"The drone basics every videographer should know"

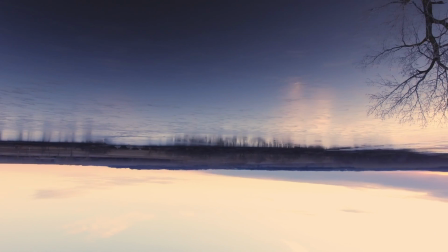0s
Hey guys, what's going on? Today we're going to be talking about drones. Just kidding, we're not doing that.
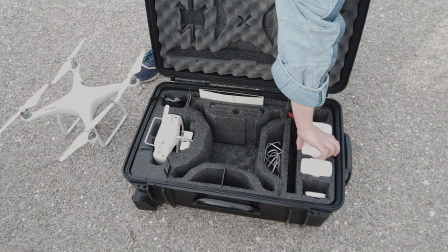7s
For the next five minutes, I'll be showing you how to do some of the most common drone shots and what they're good for.
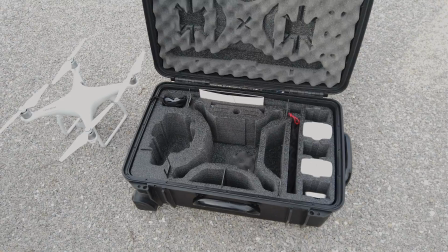13s
Ready? Let's get started.
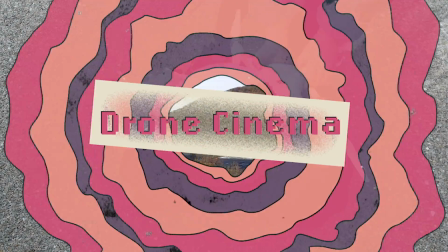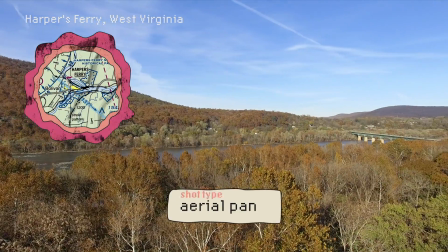19s
Now this first shot is one you've seen everyone do. A simple pan at height.
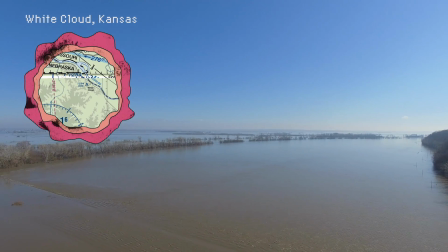25s
Aerial pans are great, simple shots to illustrate a huge concept. like this shot of White Cloud,
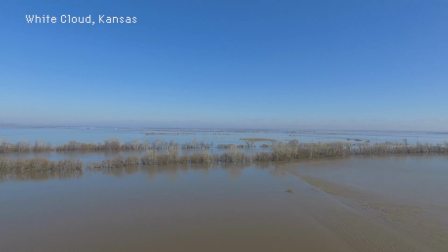31s
Kansas, which experienced historic flooding in the spring of 2018. The pedestal shot is also a classic.
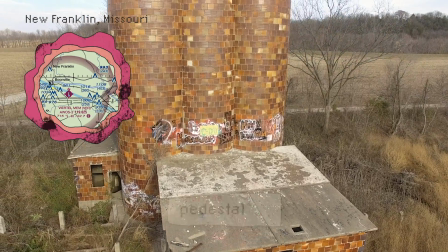38s
This is just slowly descending or rising while focusing on a fixed point with your gimbal.
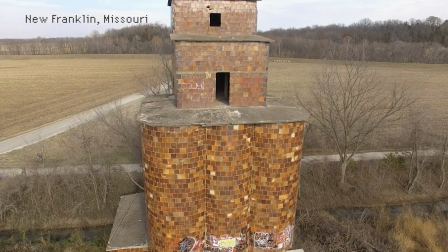44s
Pedestal shots can be used to show a thing's scale and relationship to the landscape. You'll see these in realtor drone footage all the time.
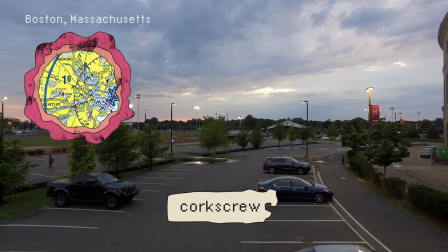53s
Corkscrew shots combine these two moves.
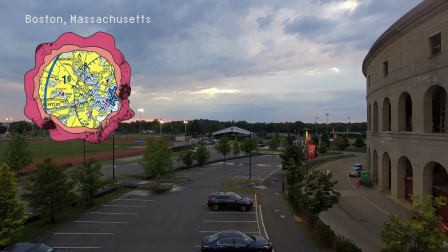55s
Here, I want to highlight the sky and the amphitheater in one go, so I simply moved the analog stick to the right, keeping the pressure steady.
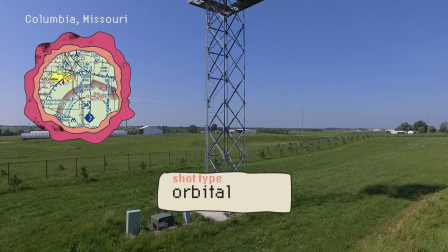65s
Orbits are a bit trickier. Now you're doing a moving corkscrew.
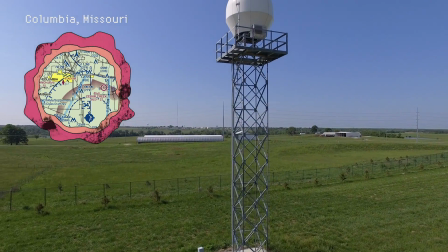69s
For these, it's helpful to have a visual observer to watch your drone while you focus on the camera.
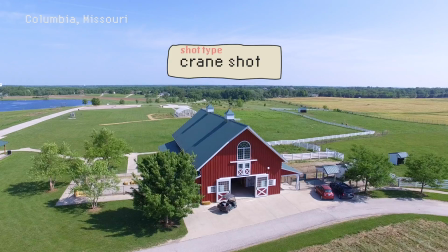75s
A crane shot is what you see a lot of times on TV. It's a good tool to use when you need to set the scene for a story.
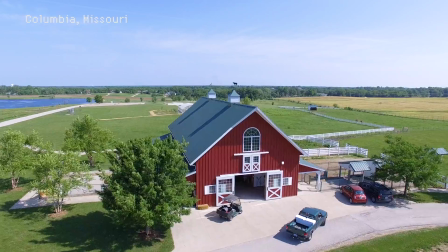83s
I think it's good to use as a scene setter to introduce a character or a place.
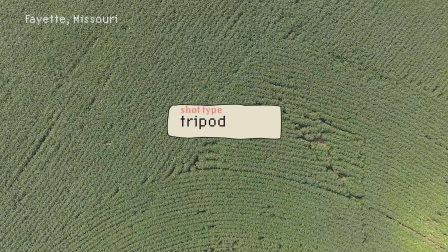90s
A tripod shot is just that, as if you're using your drone as a tripod.
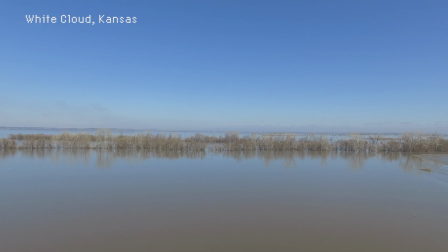95s
It's useful because drones can go anywhere, tripods can't. Here's the flooding again, but with a local landmark that a TV crew wouldn't have been able to reach.
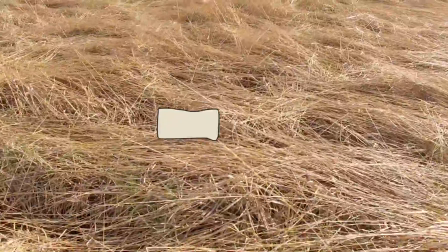106s
This is the shot you see in the Great British Bake Off as they pan to the tent. Basically, you want to keep your drone low, but cruising along at speed.
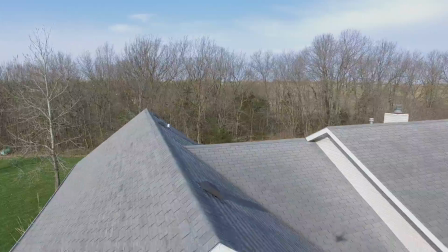115s
This would be a great anticipation shot before a reveal. Reveals are classic shots for drones.
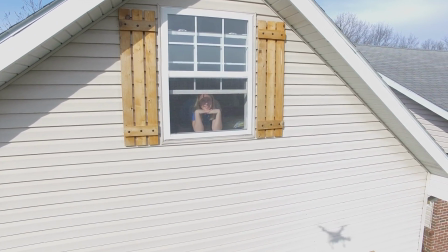122s
You can make them by using the landscape to provide the surprise. Or by manipulating the gimbal.
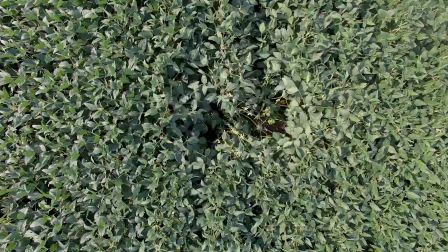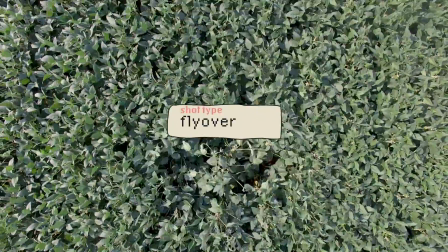137s
Lastly, flyover shots are great for details.
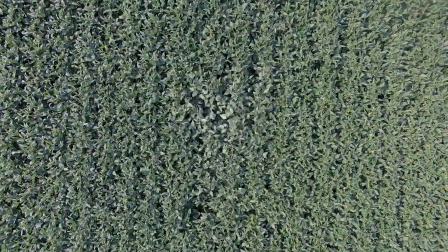140s
If you want to draw attention to something in the story, this is a great shot to have because nothing beats a view that only a drone can get.
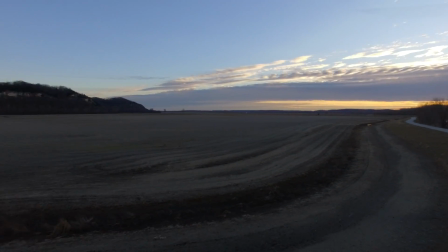149s
And those are the basics. Of course, you can mix this up as you get more experience, but any drone videographer is going to have to know the simple stuff.